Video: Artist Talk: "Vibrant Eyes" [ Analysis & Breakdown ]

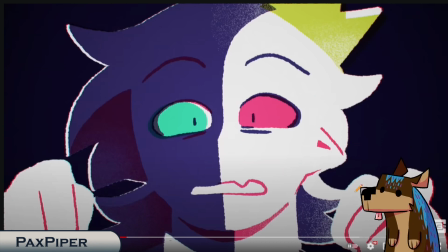[28:37]
We get that scared look. We get the hands coming back down here. And we get this very panic look because we are so close to his face now, but we still feel sort of like, oh God, oh God, oh God.
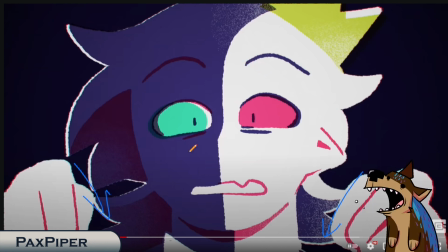[28:53]
We don't feel as trapped anymore. We feel like we can somehow escape with this because his hands aren't closing in on him,
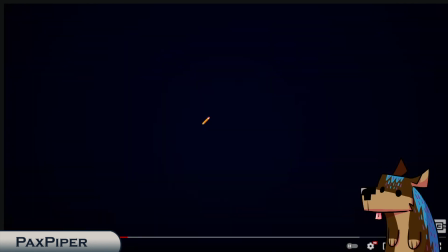[29:01]
but we are still boxed in, so it is still really fucking scary. And then this is where I think is absolutely genius.
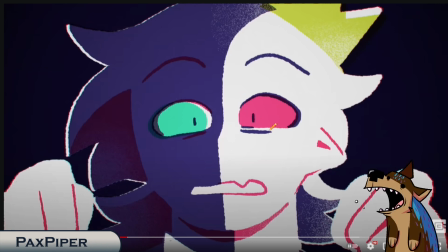[29:10]
They've been using shape language this whole time. We've been using shapes, we've been using stamps, we've been using simple shape language.
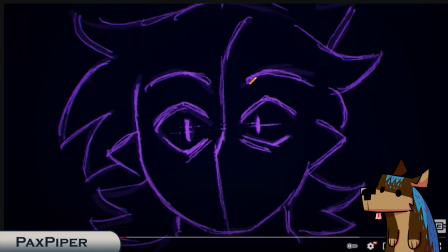[29:16]
What Sock has done to show unstable is instead of using shapes, they use lines. They use these purple lines to indicate Enderwalk Ranboo. And I think it establishes a very unsteady emotion comes out of you here. Because in the animation universe, shapes are normal.
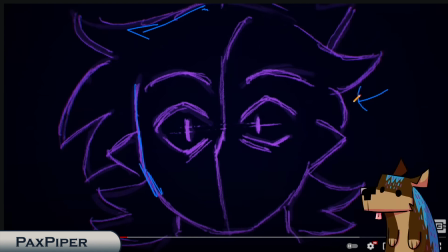[29:37]
Lines are not. Our brain has been tricked into thinking lines like this are not normal. So when our brain sees it in the animation, we're like, what's that unsettling thing? It's lines. But we're not used to seeing it in this animation. So it is unsettling. And that is very useful.
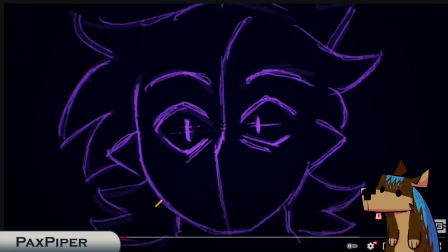[29:57]
If they had added lines to their main section with normal Ranboo, I feel like this wouldn't be as unsettling. But since lines are so rare in it, or almost non-existent, this is perfect. And how they use line and shape, they're basically a master at it. They're amazing at it.
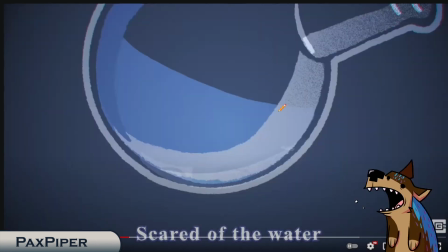[30:16]
So then we get that, we fade, and then we get a nice, we get from that really navy blue,
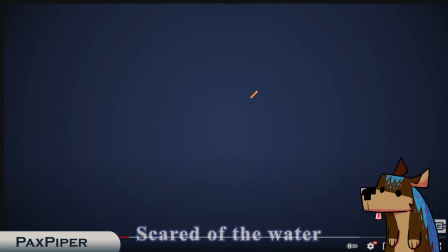[30:23]
that dark kind of like ominous blue, to this kind of like calming blue, right?
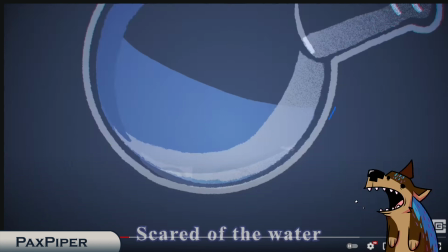[30:29]
Really unsaturated. And then we get the potion bottle. They much like this potion bottle effect, and I'm not going to argue with them. It's really cool. I love it too. But you can see this in their redesign your logo animation as well.
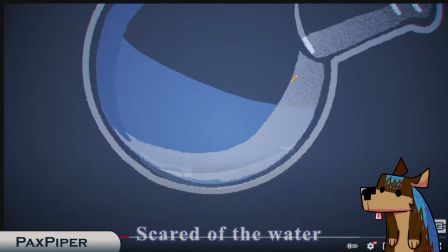[30:44]
They really like the potion bottle. And you know what? They do a good job at it, so keep it up. Oh, it's amazing. We circle around. We're going to be circling like this. And we're going to be following the shine around.
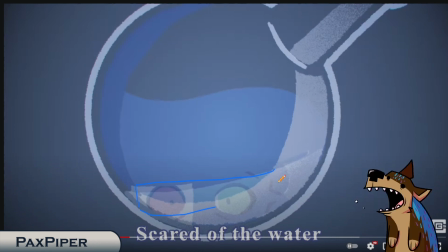[30:55]
We get his eyes within the shine. We're just going to be following the shine around with his eyes. Again, this is very minimalistic. Very nice, just calming blue.
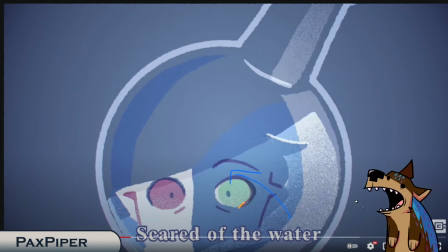[31:06]
We follow him up, follow the eyes. The face doesn't really do much. They're just trying to indicate that we're going this way. You're mainly focusing on the rotation of the bottle and that kind of awkward angle.
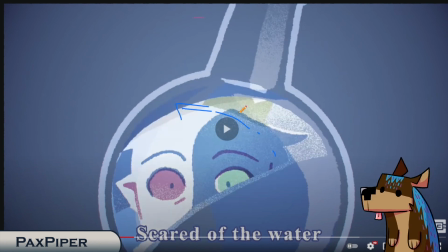[31:21]
We're moving up and around still. And this is important.
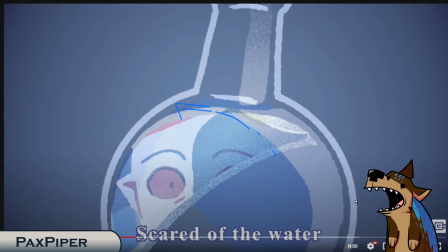[31:27]
We're going to be moving up here. And at this point, you're kind of following this line. You're following his eyes. His eyes are going to disappear. You're going to be starting to follow the neck of the bottle this way. You're still kind of here, but you're kind of starting to move more this way. Like this.
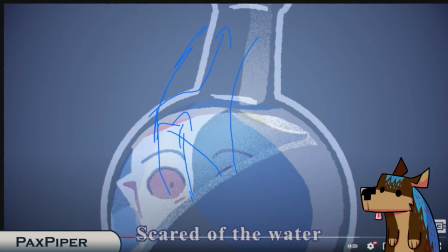[31:45]
You're kind of moving in this sort of path.
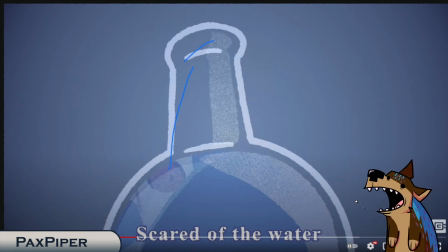[31:51]
Which is perfect for the animation, because the animation wants you to follow this neck up and kind of looking of where the bottle came from,
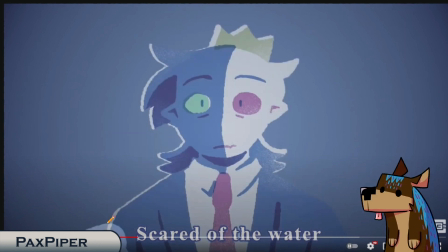[32:00]
which leads to where Ranboo is. So Ranboo replaces the bottle quickly leaves the screen, and you get this lighter version of Ranboo, this sort of calming version of Ranboo. Sock uses these very calming colors of blues, very known for calm, very known of all that.
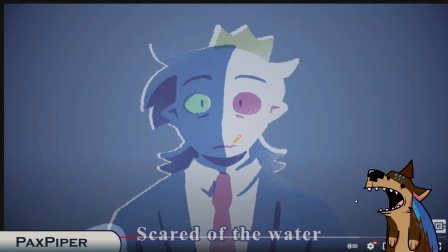[32:18]
So it's very interesting how they do this out of that first, like, sort of anxious scene, anxious kind of trapped feeling directly into, like, this calming color palette.
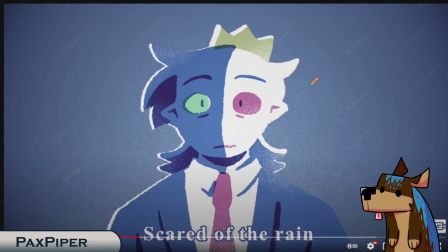[32:29]
They have rain coming in, which rain is usually seen for calm. But what I did notice, was reviewing this so much, is there's noise in the background here. There's not much noise back here, but there's noise around his head, which is very interesting because of the next scene that's coming up.